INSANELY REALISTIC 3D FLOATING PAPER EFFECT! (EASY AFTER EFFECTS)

So each thing you do will take a little bit more time, but it definitely helps out a lot. So in the example, I have a piece of paper pop up behind Dirk.
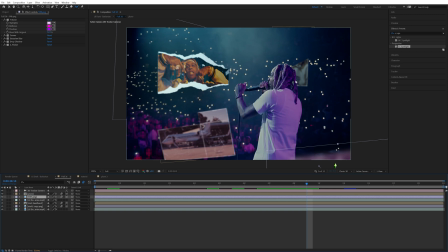[12:31]
So if you want something popping up behind a wall or your subject or whatever, you're either gonna have to rotoscope out your subject or mask out depending on what you're doing.
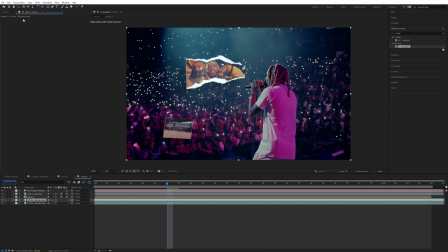[12:38]
What I'm gonna do is duplicate our layer and actually remove the 3D camera tracker first so it doesn't give any issues.
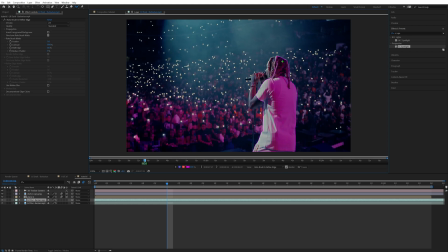[12:43]
And then rotoscope out and you can just select your subject or whatever you're rotoscoping out.
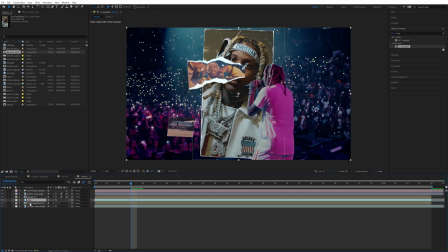[12:47]
So then I'm just gonna put our other layer in behind the rotoscope layer, but above the background layer, and then also make that 3D in motion blur.
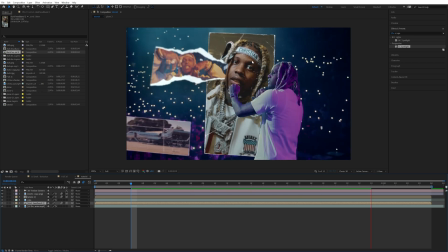[12:55]
And now you can see it's behind our subject. Obviously it doesn't look good here, but it is now behind it.
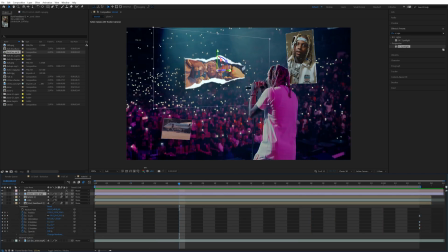[13:00]
You can see how that's like that. So that's what I came up with. And let's go ahead and copy again, those tritones, curves, blur, and I don't need the spotlight for this one. So let's copy all of that over there. We can see we got something a lot better looking already. Go ahead and kind of angle the drop shadow in a different angle because the light's coming from here now.
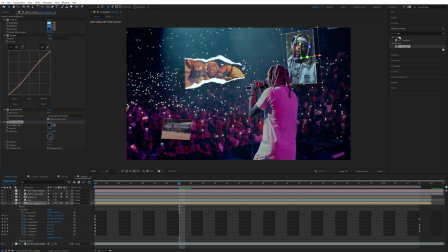[13:17]
And let's also go ahead, and this is way darker over here. So maybe you can use something like brightness and contrast. You can basically use whatever to do the job, but I'm just trying to give you the concept. Right now, we're just trying to make it a little bit darker. That way it matches the area back there a little bit more. Now, this is one of the ones that you can animate as well.
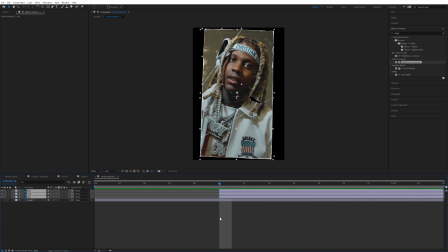[13:33]
So let's go ahead and just do that. We'll have it start like halfway through. Quickly do this. Once you do this a few times, you should be able to be pretty quick at it.
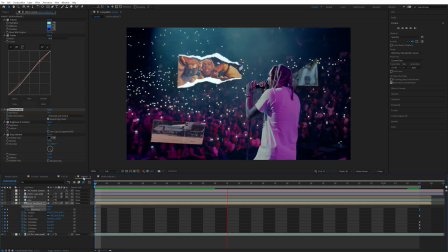[13:40]
The first time you do it, you might be a little slow and it takes a second to learn. But once you do it a few times, it's not too hard to actually figure out what to do.
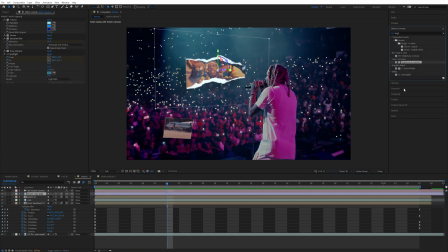[13:47]
I'm thinking that's looking pretty good. I think this one right here is a little too bright. We can add brightness and contrast on here. There's always things you can change. I think this is a little too bright, so I'm just gonna bring down the brightness on this layer a bit.
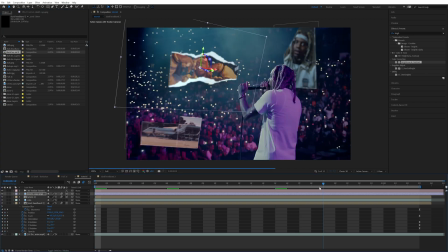[13:58]
I think one thing that really, really sells this effect is actually having like a foreground item, like something like, for example, in this, I just had it like, can't even see what this picture is,
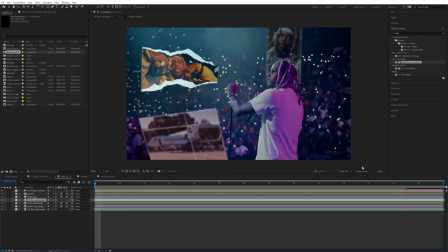[14:06]
but it just gives the element of like 3D and something passing there and like someone walking up or the camera zooming in. I think that helps out a lot for here. Obviously try to mimic whatever is going on in like your camera footage. So like just have it make sense. Like you gotta think about these things like a little bit more practical because that will help out a lot. So like just try to think what would actually happen in real life if you were like walking up and there's a piece of paper here.
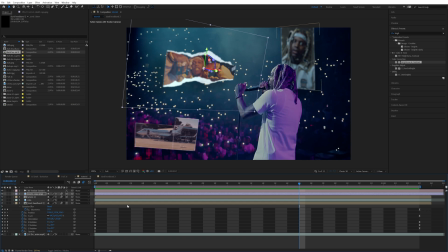[14:25]
Obviously you'd pass it and it would be super, super blurry because you wouldn't even be focusing on it. I'm gonna drag on that piece of paper, the last one, actually the 59th street.
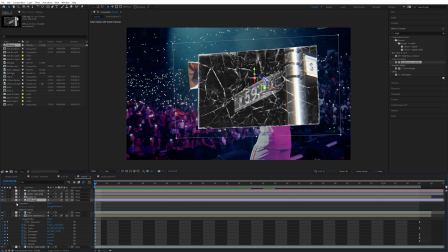[14:33]
We're gonna make it 3D with the motion blur, make sure it's tracked. It is. And then let's go ahead and do the same thing we've done the whole entire time.
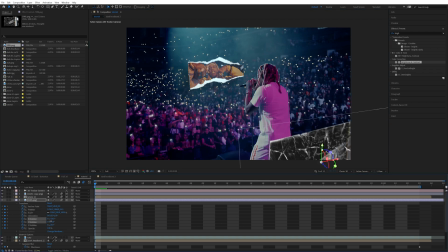[14:40]
This one you can be pretty quick with just because it's gonna be in the corner anyways. Try to give it a little bit of rotation though, just so it looks like a piece of paper, even though it's gonna be crazy, crazy blurred.
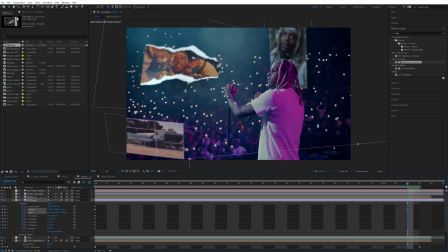[14:49]
And then I'm just going to keyframe the position forward and maybe some of this and that and that.
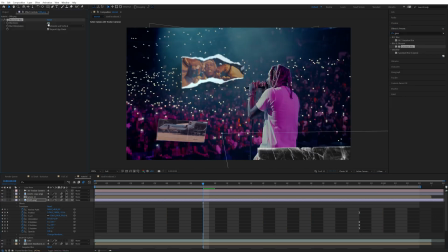[14:57]
That's pretty good because once we add Gaussian blur onto it and really crank it up, let's go ahead and keyframe the blurriness.
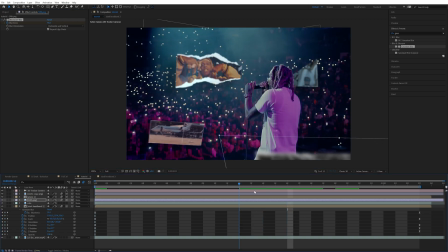[15:05]
Maybe start it at something like 46. And then before it passes the camera, let's have it go crazy, maybe like 110 or something. And you don't have to go all the way to the end if it's going to cut off anyways. Keep that in mind. It's cutting off around here.
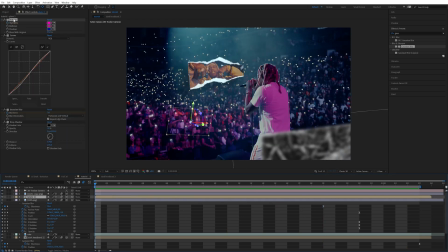[15:18]
Bring it like 125. That's looking really good. So I'm going to go ahead and copy those layer styles just to have it have that look.
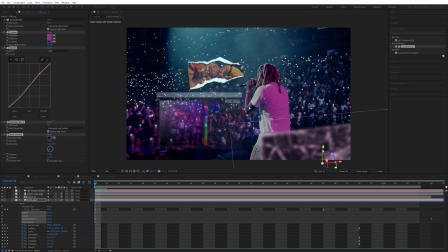[15:25]
I think that's looking pretty good, actually. I think maybe make this a little bit brighter just because it's in the foreground and it looks like there's like a light that's pink here. So we could probably make the brightness a little bit more just like that and remove the Gaussian blur.
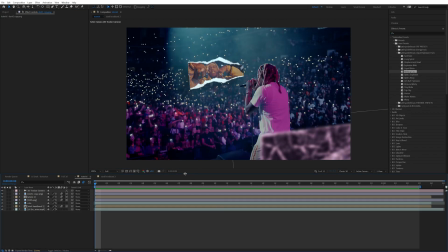[15:38]
Now that's looking pretty damn good. And also you can add any effects or whatever you want onto this. I'm just going to actually show you what it would look like if you did something crazy. I don't know if it'd match like here for this scene, but I think it looks pretty cool.
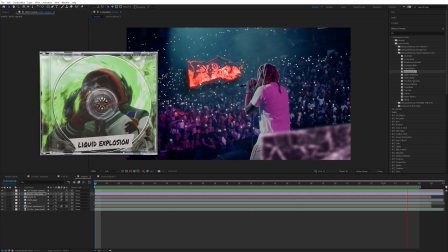[15:48]
Adding the melting face preset for my liquid explosion pack on there. Just combining stuff and combining styles.
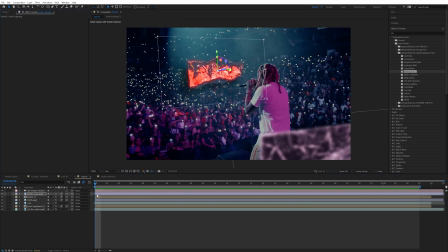[15:53]
I'll go ahead and put it on here just so we can see what that looks like. I think it looks pretty cool for this. We'll leave it. And then as always, I got the extra sauce. Go ahead, pre-compose all this stuff, name it old scene, click okay.
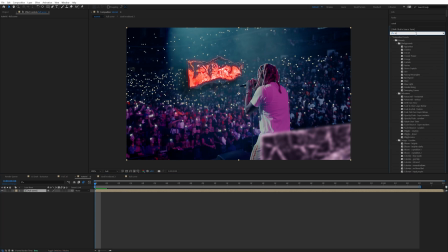[16:05]
And let's go out of that so we have the full scene here. I'm gonna add some RSMB on. That's gonna help for sure sell the effect. I'm gonna bump up the number a little bit. If you don't have RSMB, you can use force motion blur. It's built in. I'm gonna add on add grain. And we're going to go to final output so we can see what that looks like.
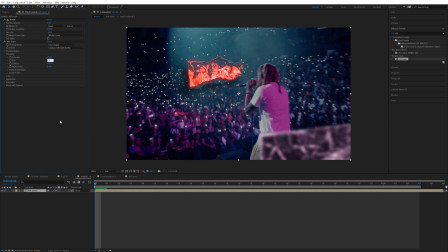[16:22]
I think this is the one I like. And we're going to make the intensity and size a lot less. Now we're going to keep the intensity up, but the size. I would just color grade the overall scene. This already has a really good color grade on.